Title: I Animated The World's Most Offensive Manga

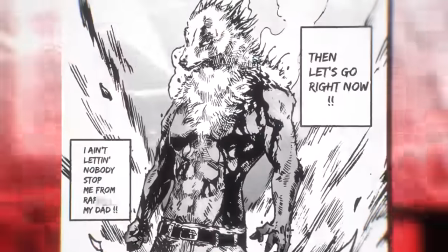0:00 This manga is so offensive that it could never get an official anime adaptation, so I just did it myself.
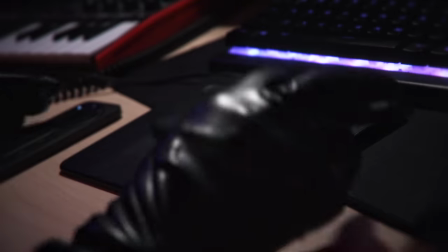0:05 This is actually traumatic.
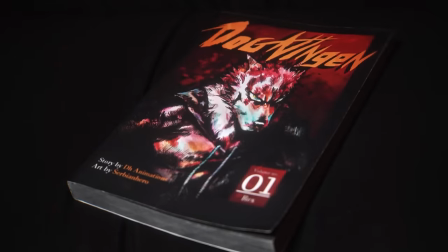0:11 This is Dog Ningen, more famously known as... Dog Ningen.
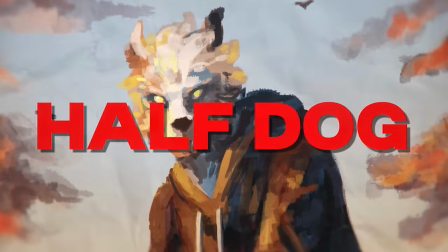0:14 We follow the story of Rex, who is a half-man, half-dog, created when his father forced himself on a stray female dog.
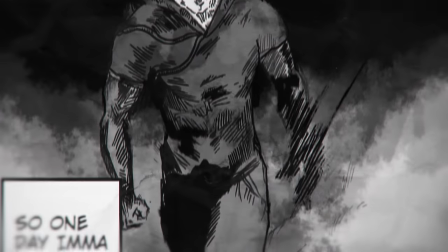0:21 Because of that, he's a freak rejected by society, so one day he's gonna find that man and grape him. At first glance, this plot might appear as extremely shocking, but it's actually peak fiction. The manga is hilarious and even tackles some real-world issues in its own unique way.
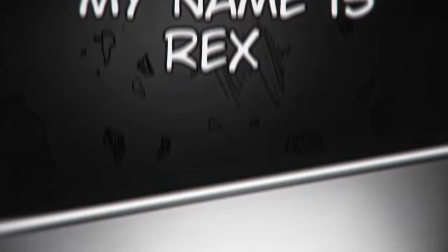0:35 But since I have some undisclosed business I need to tend to, I only have 72 hours to animate the first chapter, and I knew very well this was not going to be an easy task.
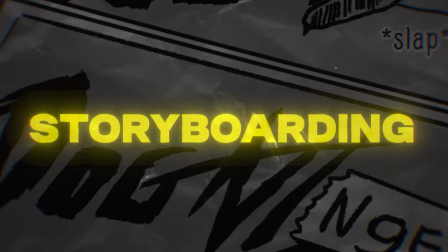0:44 And without any time to waste, the clock started ticking. The first step to every animation is storyboarding, and not even a minute in, my Wacom Cintiq tablet started acting up. It kept on connecting and then disconnecting. I could absolutely not afford breaking my head over this right now because, well, I had some work to do.
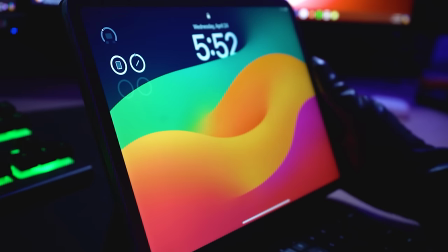1:00 So for this section, I switched to my iPad Pro that has been reliable to me for a whole six years.
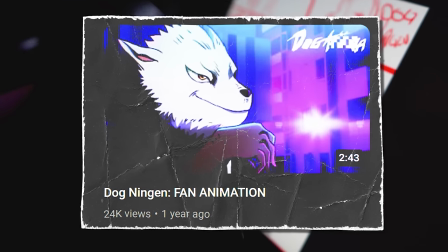1:05 For context, I animated this chapter about a year ago, and every time I watch it back, I feel as if there's so many things I could have done better.
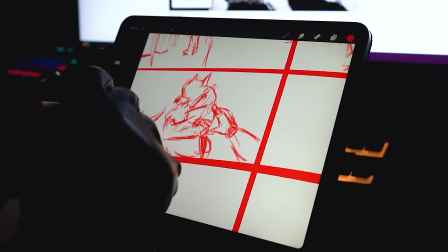1:12 So I'm going to be using that video as a reference as to what to do and what not to do.
That bitch is dead as fuck.
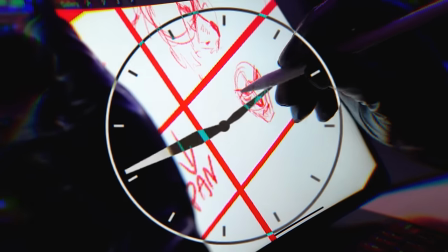1:18 Some time goes by, and after all the complications, I finished the storyboard. So the plan is as follows.
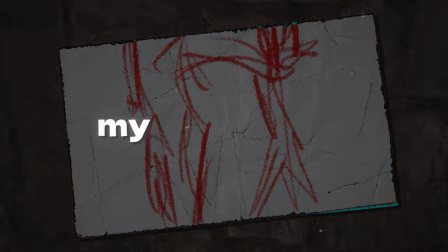1:24 Cut one is gonna be rex walking on a sidewalk with a dialogue my name is rex and i'm a cut 2 is gonna be a pan up similar
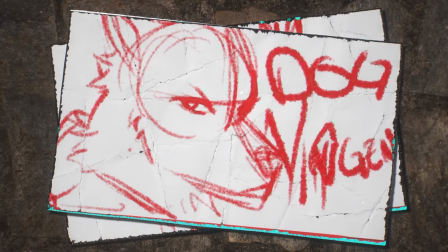1:30 to my original animation but instead of him just narrating dog gentleman he's going to mouth it out and the logo of the manga is gonna
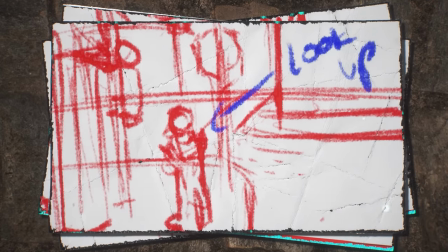1:37 pop up right behind him shot 3 is a wide shot and then rex is gonna look up since serbian hero the illustrator of the manga had envisioned
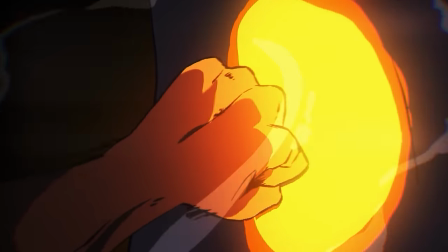1:44 something similar for a teaser trailer that was made for promotion of the manga fun fact i actually worked on that that's me cut 4 is gonna
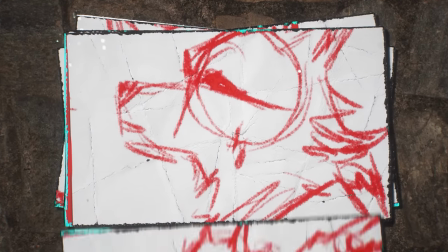1:50 be a still frame of rex looking up for a second to give us some more drama. Cut 5, 6, and 7 are pretty much going to be a 1 to 1 to the manga.
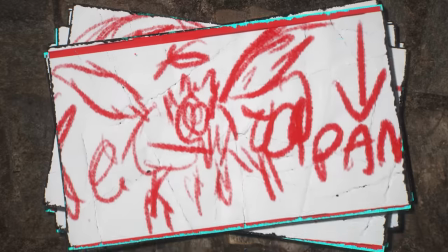1:58 Cut 8 is going to be a close shot of the dog's head with the blood slowly spreading out. For cut 9, I'm going to have these eyes open forcefully and then the camera is going to pan down onto Rex.
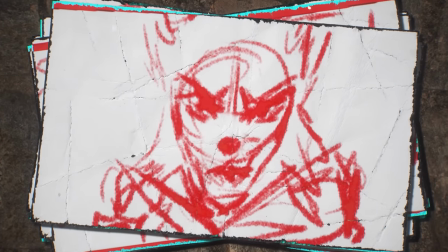2:07 And for the final shot, Rex is going to look menacingly at the camera and say that he's going to grape his father.
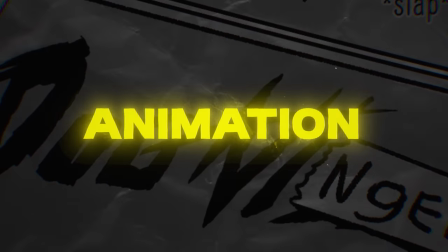2:12 Now let's move on to the animation. It's time to switch to my defective ass tablet and get right to work.
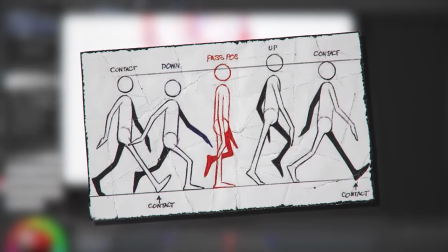2:17 The first cut features a walk cycle. I pretty much use this image as a reference for my animation since all walk cycles are pretty similar.
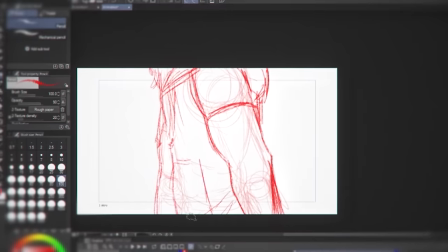2:23 As you can see, I was very much struggling to figure out the male anatomy and it looks pretty shit here if I'm being humble, but we got to keep on moving forward regardless.
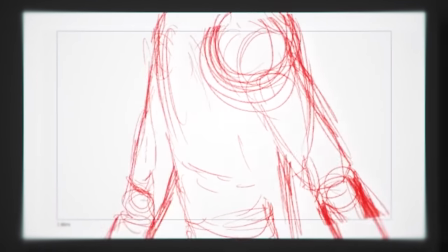2:30 You know, it's not like I have my whole life to make this. Ultimately, the idea with this shot is that Rex is walking and then he stops and puts his hands in his hoodie pockets.
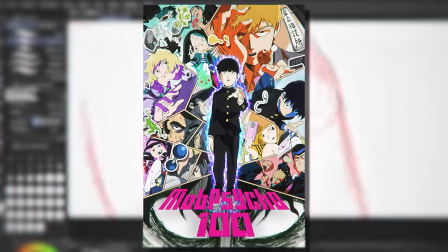2:38 As for the line art, I'm going to go for a rougher aesthetic. This manga gives me one punch man and mob cycle vibes, so I figured a more sketchy look would look cool and fit the vibe of the manga better.
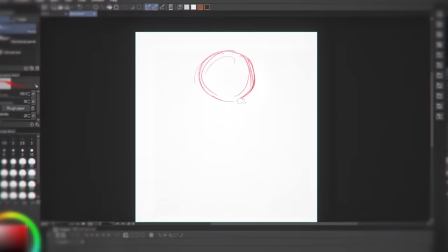2:47 I'm also keeping the coloring and shading relatively simple. Since cut two is As a pan up, I made the canvas really tall so that I could easily get a nice pan effect once I put this cut in After Effects.
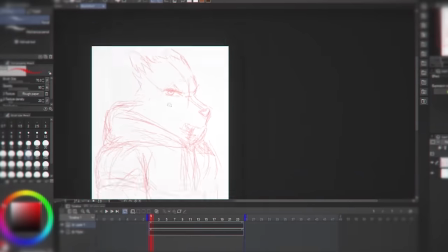2:56 I wanted to make Rex open his eye when the camera finishes panning up to his face.
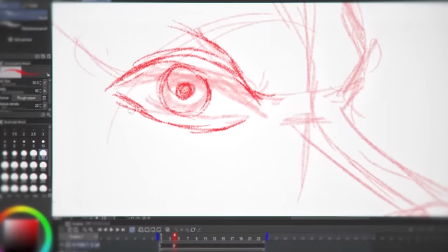3:00 And to give it this nice sudden and impactful effect, I made his eye in the second frame bigger than it would normally be.
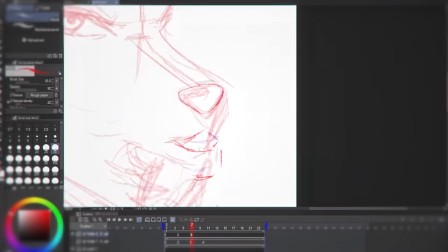3:06 I think that's pretty cool. You can't lie. That's pretty cool. I then animated his mouth moving when he says dog gentleman.
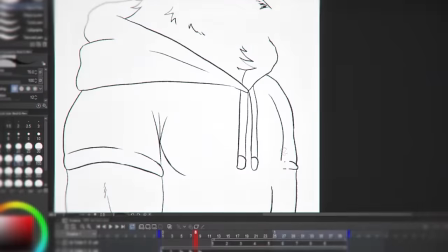3:10 What you're currently seeing is a lot more annoying than I thought it was going to be as I'm not used to animating a dog speaking, but we got it done anyway.
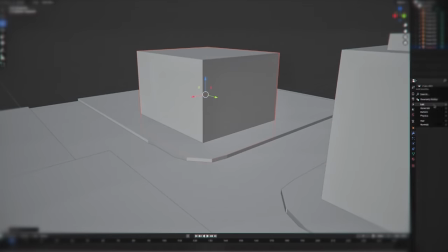3:16 For cut three, I ran over to Blender since this cut is very background heavy.
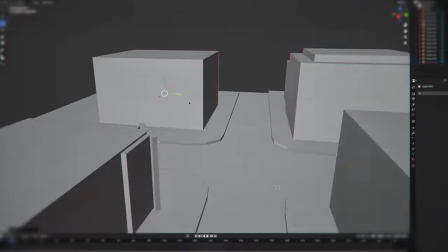3:20 I did this so that I could use it as a reference to help me with the perspective and overall idea of the background, since I'm notoriously bad at drawing backgrounds.
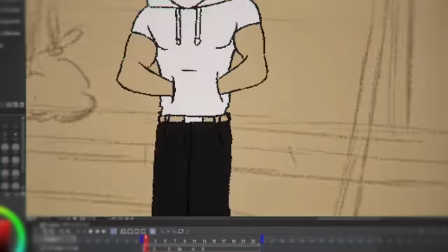3:27 I sketched out the background, drew Rex's body, and animated his head looking up on a separate layer. And I definitely knew that coming back to this shot later was going to be a massive pain in the ass.
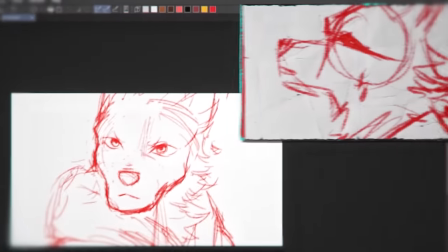3:36 For cut 4, I completely went for a different direction than what I had in the storyboard, which I tend to do from time to time.
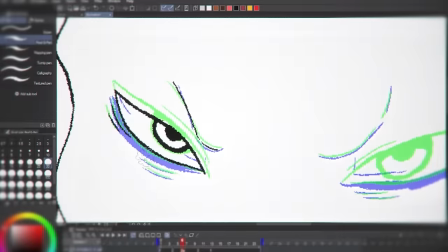3:41 I decided to do all of the animating and the line art part because I'm simply not going to waste my time sketching a simple blink.
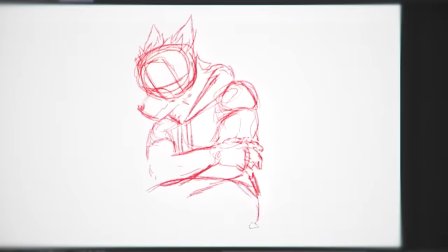3:47 This next shot has no animation at all. Most of the magic is going to come from the compositing.
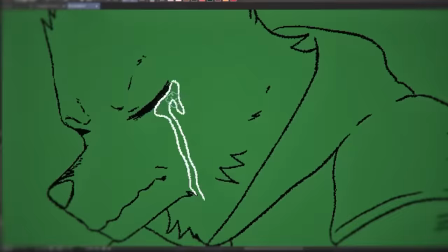3:51 So usually when I don't do much movement or any movement, I make sure that these shots are more detailed than normal to keep them from looking dull.
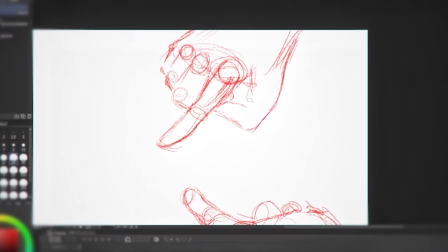3:58 Drawing hands is a nightmare for every artist I've ever met, including myself, but I faced my fears and drew these hands to the best of my ability and they didn't come out half bad.
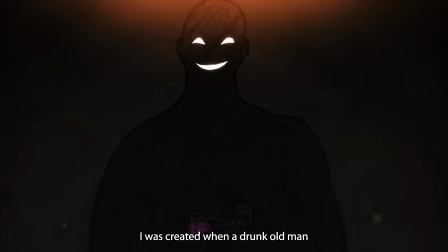4:06 As for Cut 6, the overall shot is more clear than the one on my previous animation.
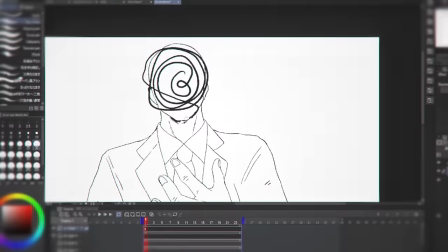4:10 It's inspired by the manga's promotional video because I think it gets the job done better. Also, there's scribbles on his face because Rex's dad's identity has not yet been revealed in Dog Ningen.
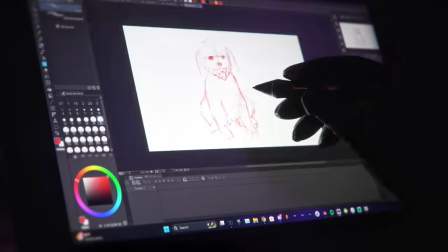4:18 This shot is relatively simple since all I had to do was make sure that I nailed the smears to make the tail's movement look as smooth as possible.
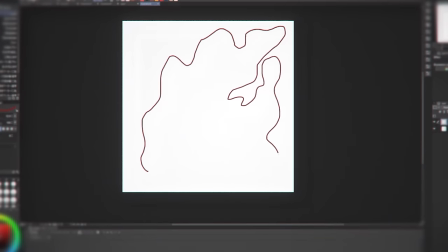4:25 Then in cut 8, I drew a close-up shot of the dog being dead, and in a separate canvas, I drew a pool of blood that's going to be animated later on in the compositing section. As day 1 was coming to an end, even though I got a lot of work done, the feeling of not having enough time to finish the animation remained in my mind. But honestly, I was beyond crushed from all the work that I had done to keep on dwelling on that thought. So, I decided that it was Sleepy's time. I had a very difficult time getting much sleep in, but something as minuscule as that was not going to stop me from finishing this animation.
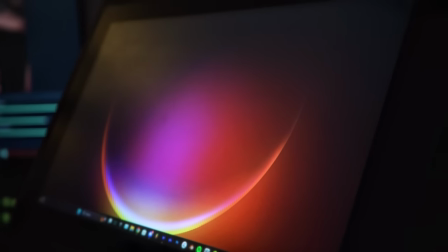4:54 However, I knew that my Cintiq tablet disconnecting every 30 minutes was eventually going to make me want to do horrible things to myself, so I started to investigate the issue.
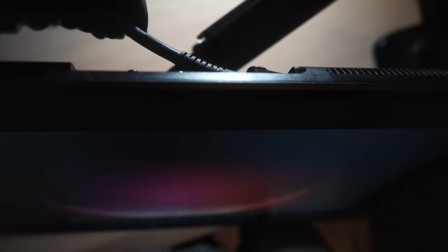5:03 Turns out that the cable that connects to the tablet is loose. I could theoretically fix it, but fuck that shit.
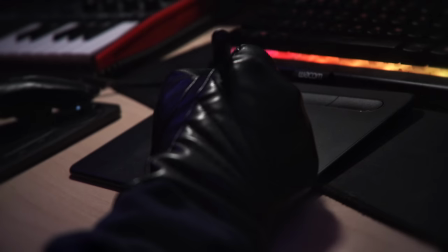5:08 I just whipped out another Wacom tablet that I had laying around. This one didn't have a screen, but it wasn't going to be an issue, So I immediately got back to work for cut nine.
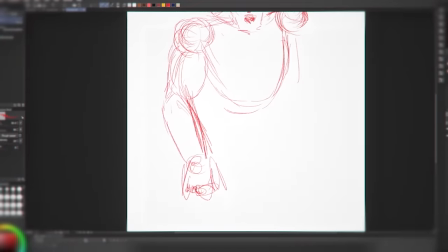5:16 I did a very rough sketch of Rex again leaving the animation for when I do the line art to save time I drew the parts that weren't
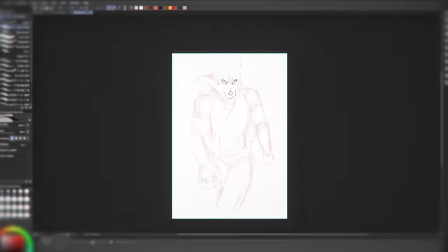5:22 going to be moving on a separate layer so that I didn't have to redraw everything over and over again and only draw the things that need
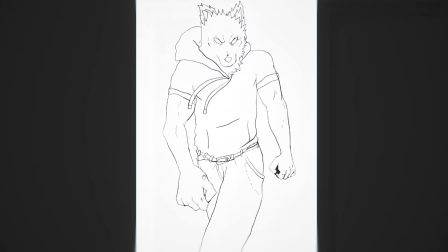5:28 movement I put a lot of focus on the strings of the hoodie making the movement very intense and it honestly gave this entire shot
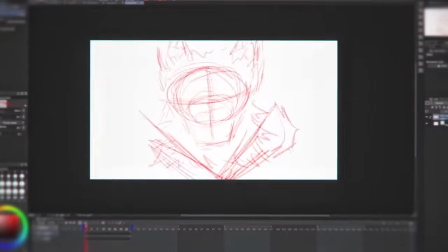5:35 a lot of the weight that was missing from my original animation I wanted cut 10 to be as impactful as I could make it since after all he's saying
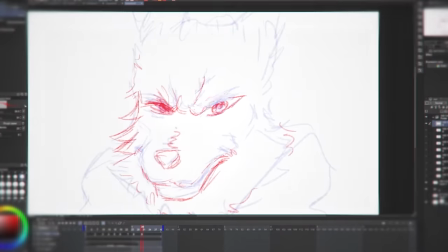5:41 some insane shit So I went as off model as I felt like I made the movements as exaggerated as possible.
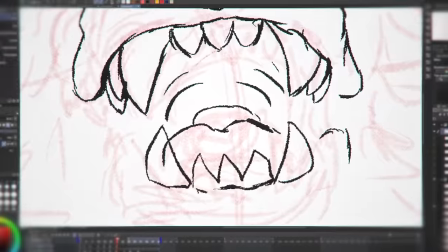5:47 Additionally, the line art didn't need to be super smooth for this cut. In fact, rougher lines look better.
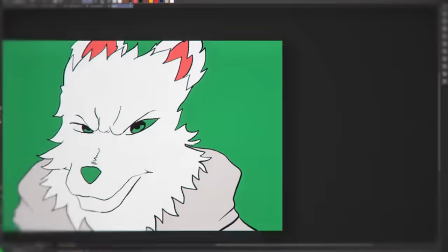5:52 And also, I wanted to see how much distortion I was able to get away with without making it look stupid.
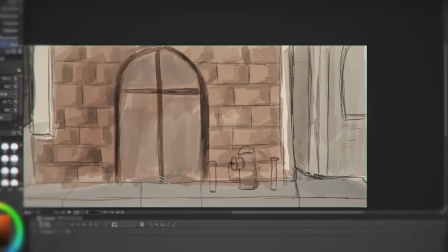5:57 Now moving on to backgrounds. To be honest, I'm not the best at painting backgrounds, so I knew this part was going to be challenging and time consuming for me. But I truly had no idea how draining it was actually going to be. So I got to work.
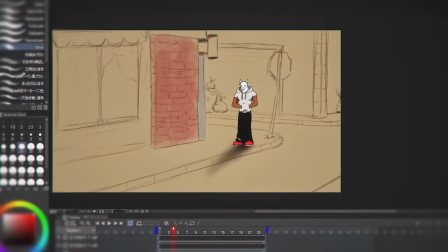6:09 The style I had in mind is similar to MobCycle's backgrounds. So I firstly got started with a shot that had the most going on, because honestly, at this current moment, it was giving me nightmares.
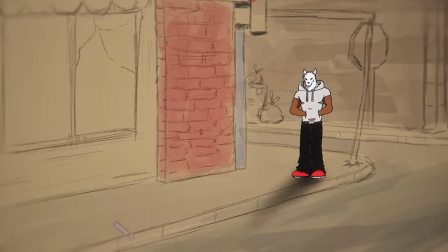6:17 I legit had no idea what I was doing at first. I tried laying down the rough colors of the buildings, the road, and then I slowly started adding more and more details.
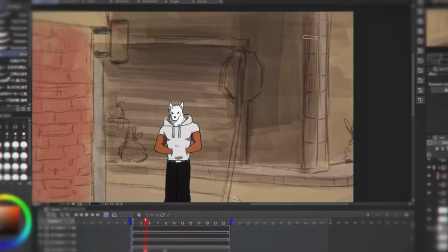6:24 I also wanted to leave the sketch layer on to give it a more rough looking and artistic effect.
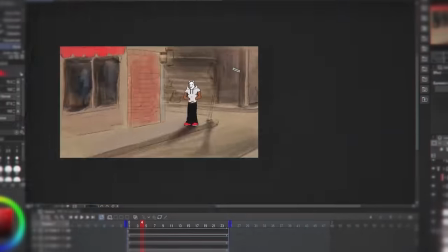6:29 After a couple of hours, I started to feel as if I had spent way too much time on this particular background.
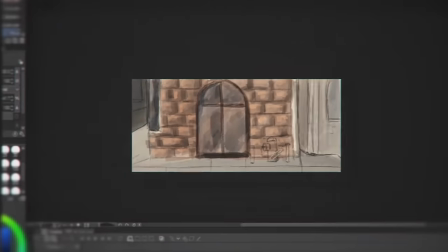6:33 So naturally, I started to get bored. For now, I moved on to another one. For the background of cut one, I needed to make the canvas pretty long horizontally. so when I drop it on the composition,
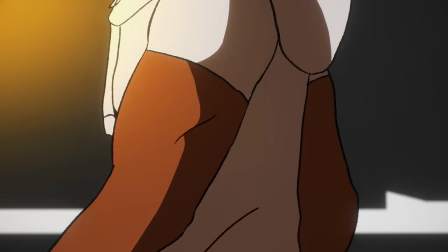6:43 I'm going to be able to keyframe it to create the illusion that Rex is walking along the city.
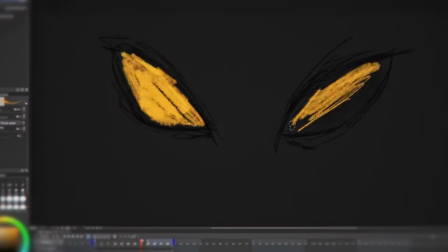6:47 For this one, I animated the eyes with the background and only used a pencil brush so that I could have a cool, rough, and sketchy look to it.
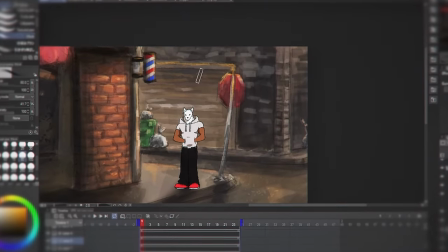6:53 I then came back to the background for cut three. As I was painting, I realized how much I underestimated just how much being sleep deprived was going to affect my work. I got extremely nauseous to the point where I felt as if I was going to collapse when I stood up, and the more nauseous I got, the more I developed the gigantic headache.
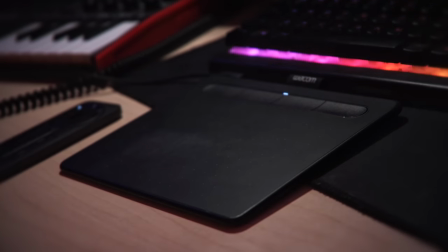7:08 The only solution to this problem was to take the rest of the day off and leaving a good chunk of this project to the very last day. I knew that I couldn't waste any time, so I got to work the moment I woke up.
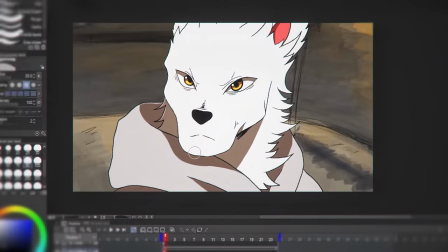7:19 I finished up the backgrounds I was working on and then took everything I had made straight into After Effects for compositing.
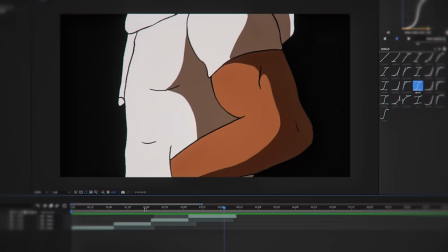7:24 My original idea for cut one was looping the walking animation twice, but as you can see, I didn't finish the walk cycle, so it looks like absolute dog shit.
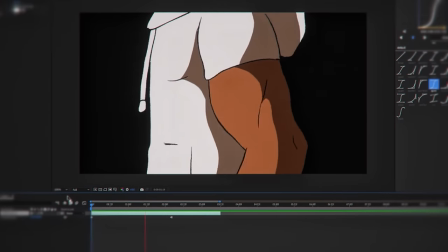7:32 But luckily for me, this is more than enough for what I needed, so it wasn't a big deal at all.
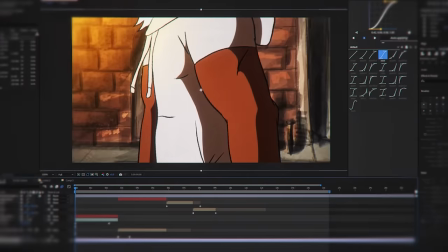7:36 I added a light source at the top left since that's where the sunlight is coming from and I then added the background which I keyframed to pan as Rex is walking and stops right when he stops walking.
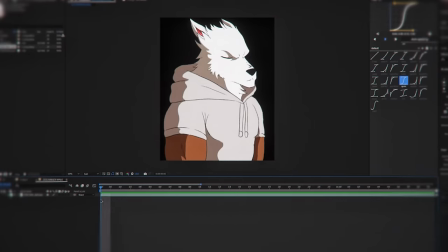7:45 For cut 2 I firstly had to make sure that the eye opened right after the pan was finished so I made the first frame longer and panned that one up with some smooth ass keyframes.
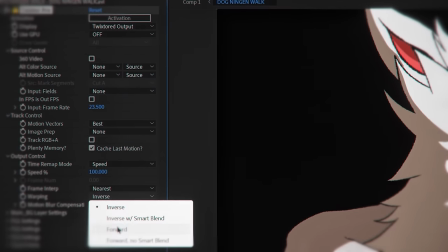7:53 Then I added some image interpolation on Rex's mouth to make it look a bit smoother and saved me a great chunk of time from making a bunch of in-betweens.